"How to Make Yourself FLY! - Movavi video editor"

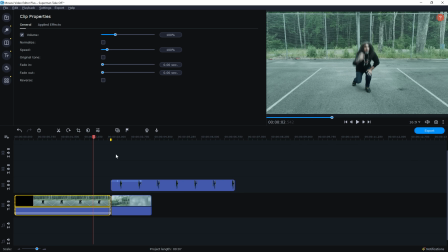4:09 On that first piece of footage, let's go right to where I start jumping up.
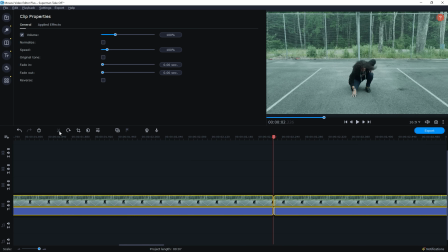4:14 Maybe right about here. And let me split that footage. I'm going to left click on the second half,
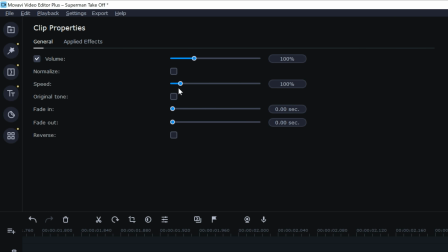4:21 and I'm going to speed this up so the whole portion from me coming off the ground and jumping into the air seems like I'm doing that much faster. Let's bring that up by something like 300%. Let me move my other pieces over.
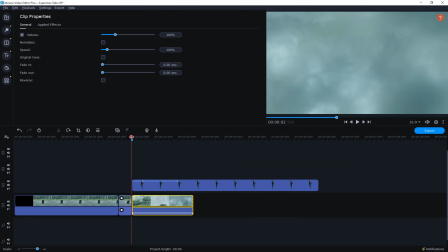4:36 And now I have a smoother jump into the sky. I'd like that to go a little bit quicker,
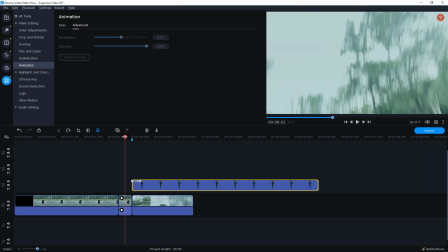4:42 so I'm gonna bring that keyframe back a hair to make sure that when I jump up and the camera just starts going into the air,
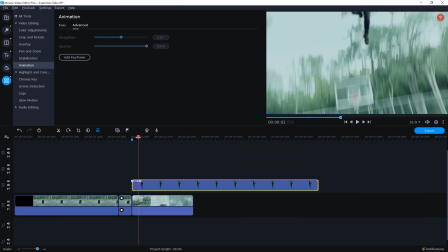4:48 that it really seems like I fly out of scene quickly.
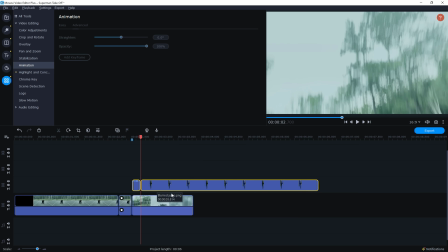4:53 I can split my footage there and move the second half out of the way.
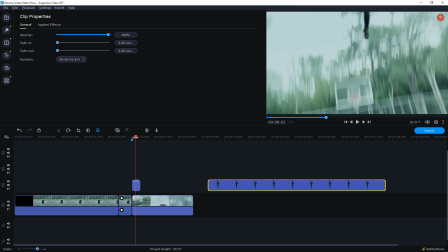4:58 Now I want to use that second half to do something else. Right after I sort of go out of frame from the camera and the camera pans up,
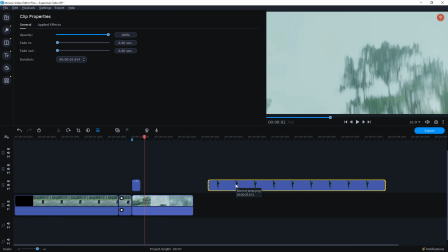5:07 I want to see if I can reintroduce myself much higher in the air and the camera's finally catching up to me,
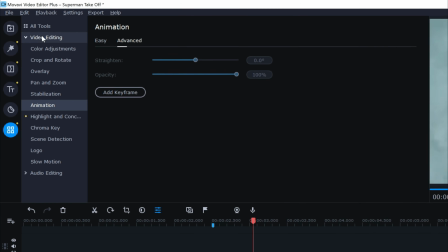5:14 spotting me way up in the stratosphere. Let me go to the video editing tab and add a keyframe,
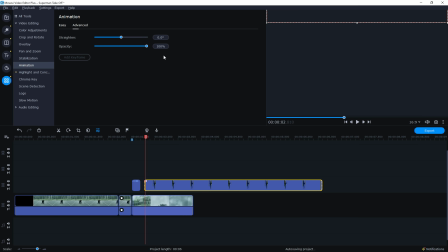5:21 putting the playhead right at the beginning, and let me bring that back down.
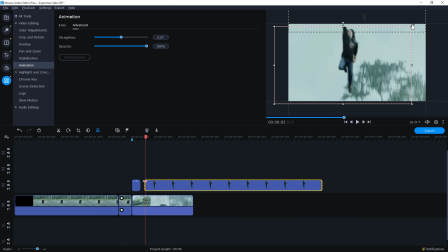5:26 Now I want to shrink this quite a bit because I want to make it look like I'm very high up in the sky. So I'm going to shrink that way, way down. And I'm going to rotate it and make it seem like right when the camera gets above the trees, you start seeing me come back into frame.
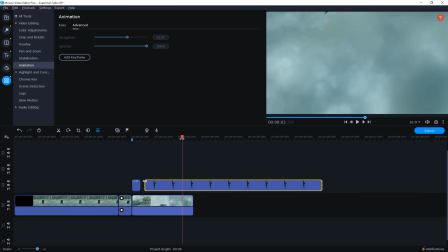5:42 And then as we move forward and the camera moves off to the side, I'm going to add another keyframe.
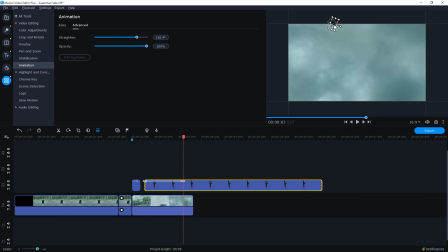5:50 I'm going to rotate myself off to the right, and I'm going to move that all the way off to the side out of frame.
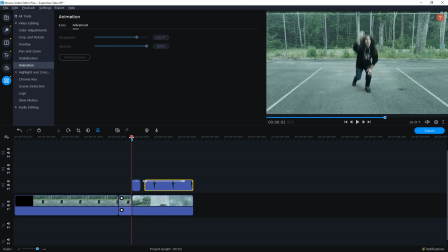5:56 And now as I scroll through, it should look like I am jumping up, taking off,
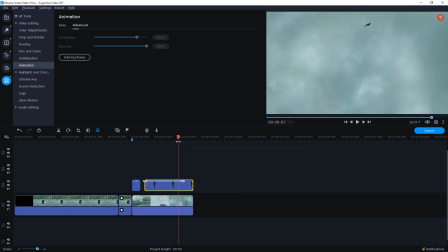6:01 the camera catches up, and there I am flying through the air and out of frame. I might push that back just a touch. I'd like to rotate my body just a bit, so I'm going to go about halfway.
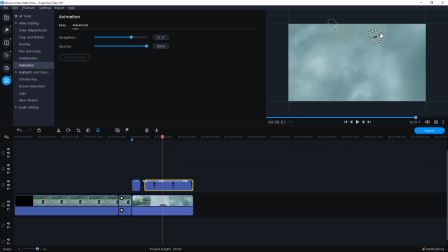6:13 I'm going to add another keyframe right there, and I'm just going to rotate this a tiny bit to make it seem like I'm heading off in that direction.
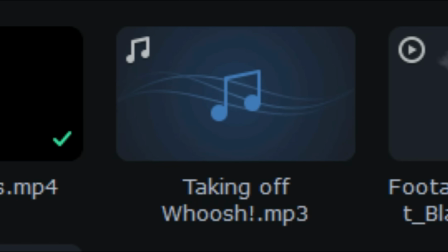6:22 The other thing I want to do is to use audio to create a soundscape so that flying from the ground really sounds impactful.
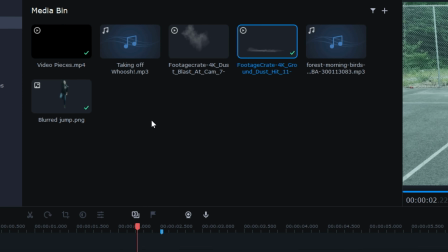6:29 I mixed 6 or 7 different audio sounds together to create that taking off whoosh effect.
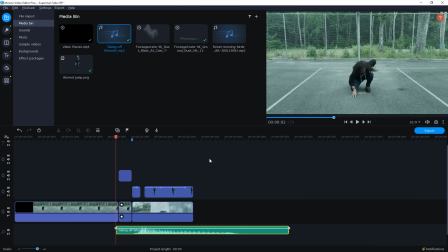6:34 Let me bring that down into my timeline and right underneath my footage. I'll line that up so that whoosh really starts to happen right where I jump.
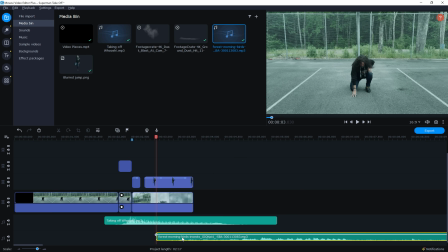6:43 And I'll even bring down another audio effect that's just the sound of crickets and birds in the background to really match this feeling of being outside.
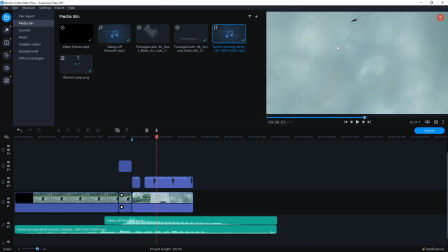6:51 The only other thing I'm noticing is while I'm up in the air, I look a little bit too crisp.
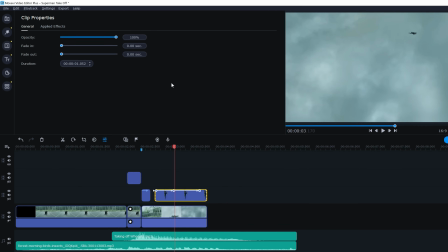6:56 So what I'm going to do is double left click on that footage, and in the upper left, I'm going to dial back the opacity.
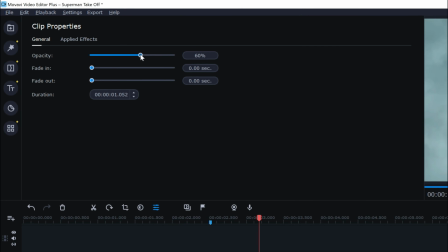7:03 That'll make it feel a little less crisp and almost like I'm flying in and out of some of those cloud layers.
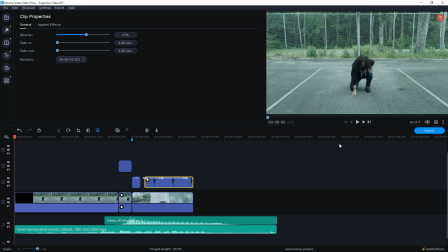7:09 When I run this back from the beginning and play it, you'll see how all these elements come together.
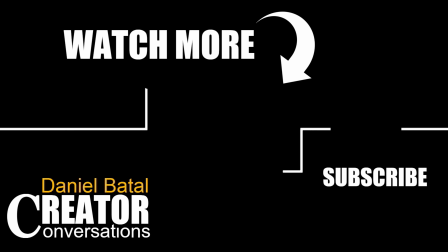7:16 If you want to learn more video editing tips, tricks, and techniques, or download Movavi and start using it today, I'll put links down below. Peace.